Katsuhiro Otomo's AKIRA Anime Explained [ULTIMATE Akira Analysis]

So let's connect some dots. Have you ever heard of the robot Gigantor?
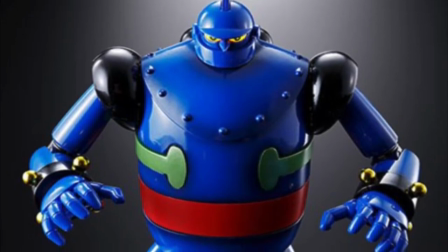Well, some of you hardcore manga and anime fans may know Gigantor as Tetsujin 28,
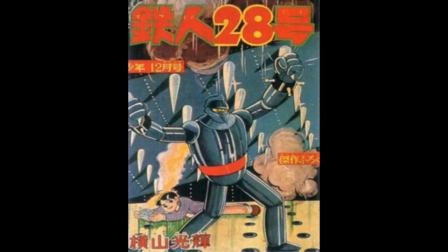which literally translates to mean Iron Man 28.
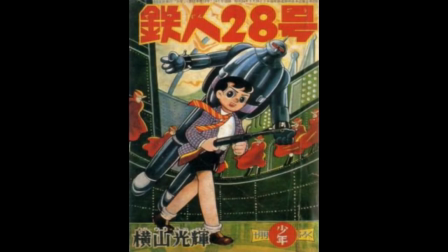Tetsujin 28 Go is this 1956 old-school manga classic that had a follow-up animation in 1963.
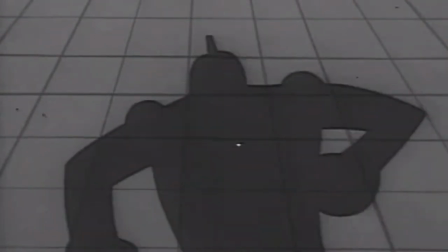Created by Mitsuteru Yokoyama. And it's really cool to see how it connects.
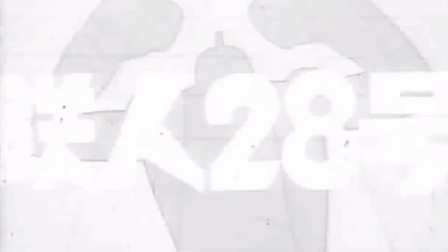So Gigantor is this government weapon,
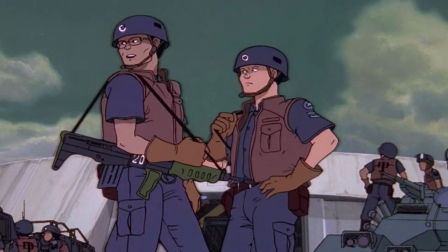and in a way, Akira is too, even though he can't be controlled very well.
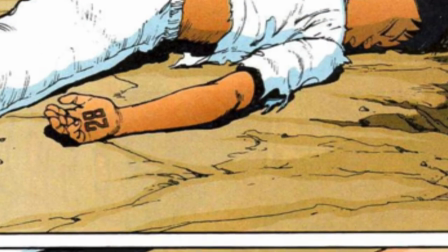I also found it kind of cool that Akira in the comics is test subject number 28, as a nod to the Gigantor robot.
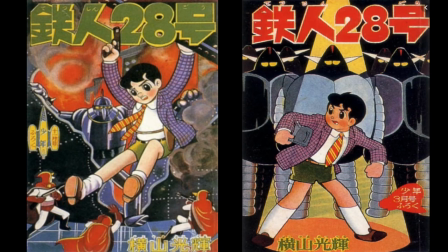Even Akira's protagonist is based on Tetsujin 28 Go. Tetsujin 28 is controlled by this spunky, gun-wielding 10-year-old named Shotaro Kaneda.
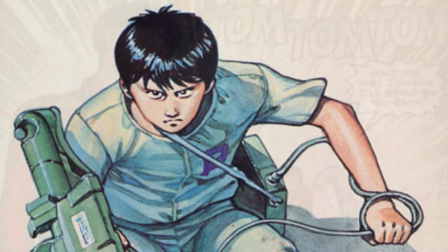And who's the protagonist in Akira? This spunky, gun-wielding teenager named Shotaro Kaneda.
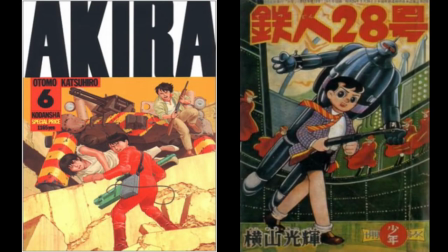So when I watch Akira now, it feels like it's this boy's teenage adventures being told in a future time. While Otomo wanted to create something in the same vein as Tetsujin 28 Go, Akira kind of morphed into something else entirely. So Otomo ended up creating something that was really, really fresh and truly unique.
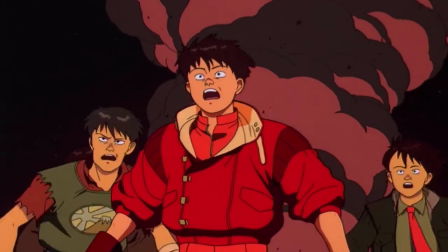Akira's animation style made it special. It's the reason why it still holds up even more than 30 years later.
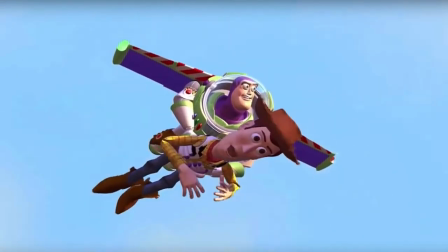And in this post-Pixar era, we live in this world where computers can easily bear much of the larger brunt of that animation load.
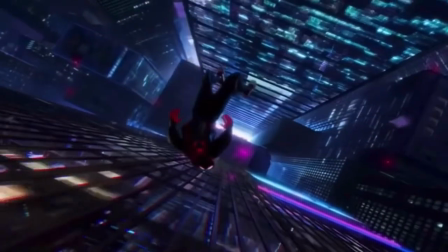We live in a reality where technology allows you to create worlds that you couldn't even fathom before.
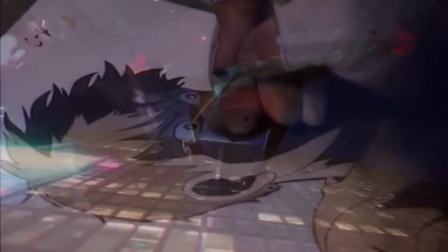And in that world, these painstakingly hand-drawn, layered animation cells feel like a dying art form.
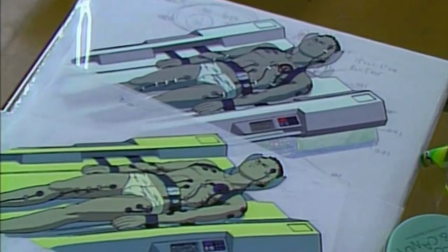But even now, in 2019,
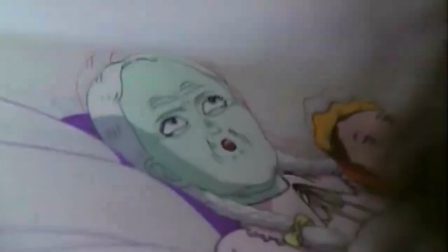it's really hard to deny just how masterfully done every animation sequence was in that feature,
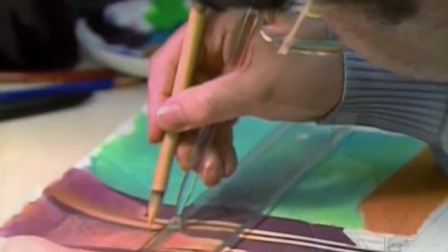especially for its time. Using a team of over 60 animators and over 160,000 animation cells,
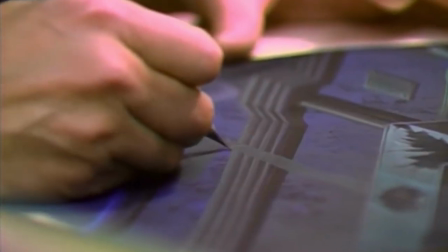Otomo and his team were not playing around when they made this. They took it so seriously, and the details show in spades.
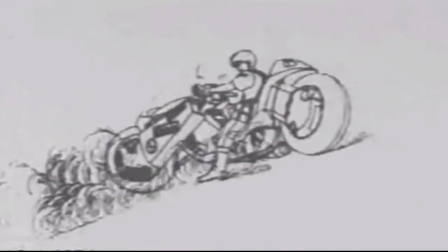When people mention Akira, my brain still kicks back these iconic animation sequences.
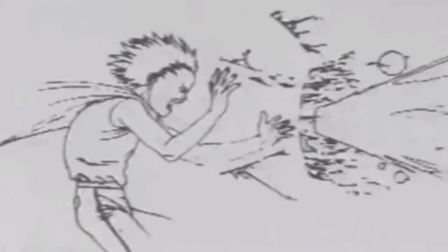Now, I'm not gonna sit here and claim that Otomo is the master of cohesive storytelling, because I've seen far more cohesive stories.
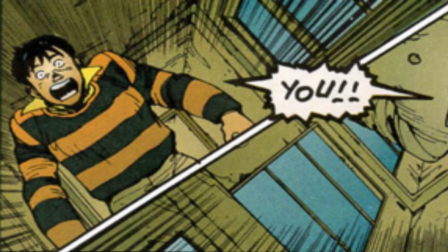But I will say he is a master at getting you to feel what his characters feel.
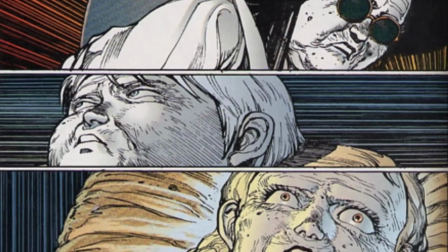And that's really not a surprise, because when you read the manga, it does such a great job of capturing these characters' expressions.
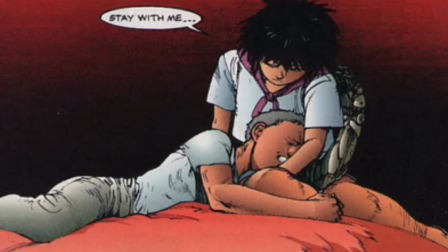A great example of this is right after Tetsuo's powers awaken for the very first time.
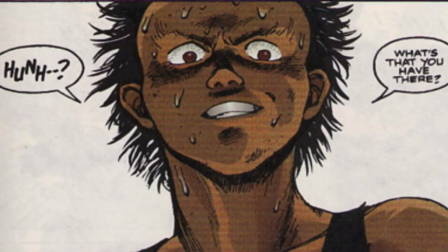Let's pick apart one short scene.
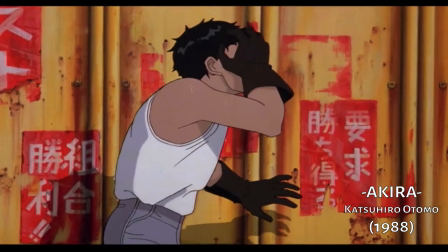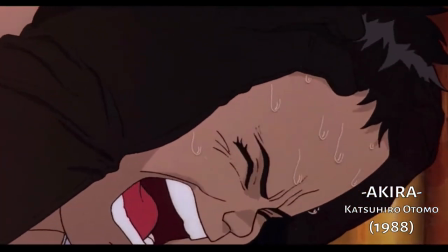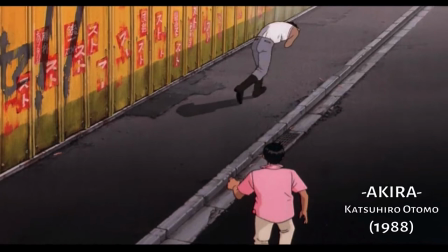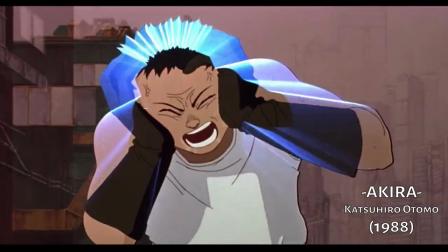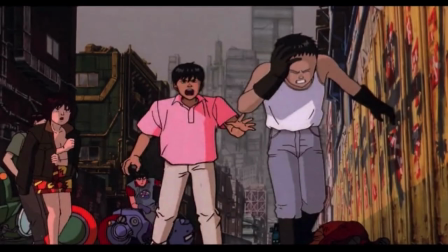You don't need to understand a single word of Japanese in order for the storytelling to shine through. The animation and the action speak volumes. Look at Tetsuo's face.
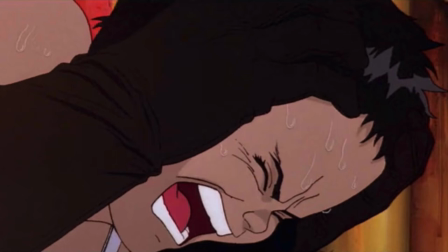You got the squinted eyes, the furrowed brow, the sweating, the screaming, and these give you his core emotions.
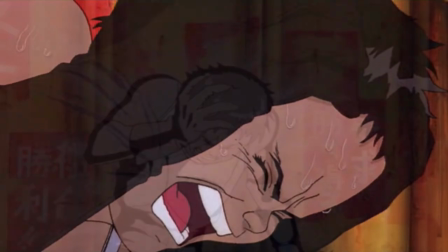But on top of these core emotions, I love how Otomo uses light to emphasize this pain.
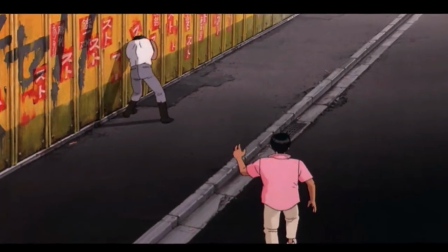And I love this small detail when Tetsuo's stumbling away, and you can see with every
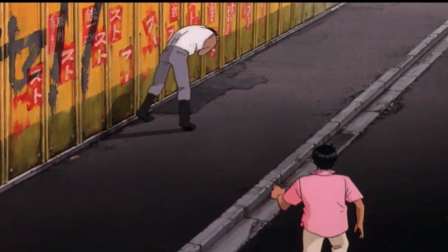excruciating step that his head is hurting him so badly that the pain is about to bring him to his knees.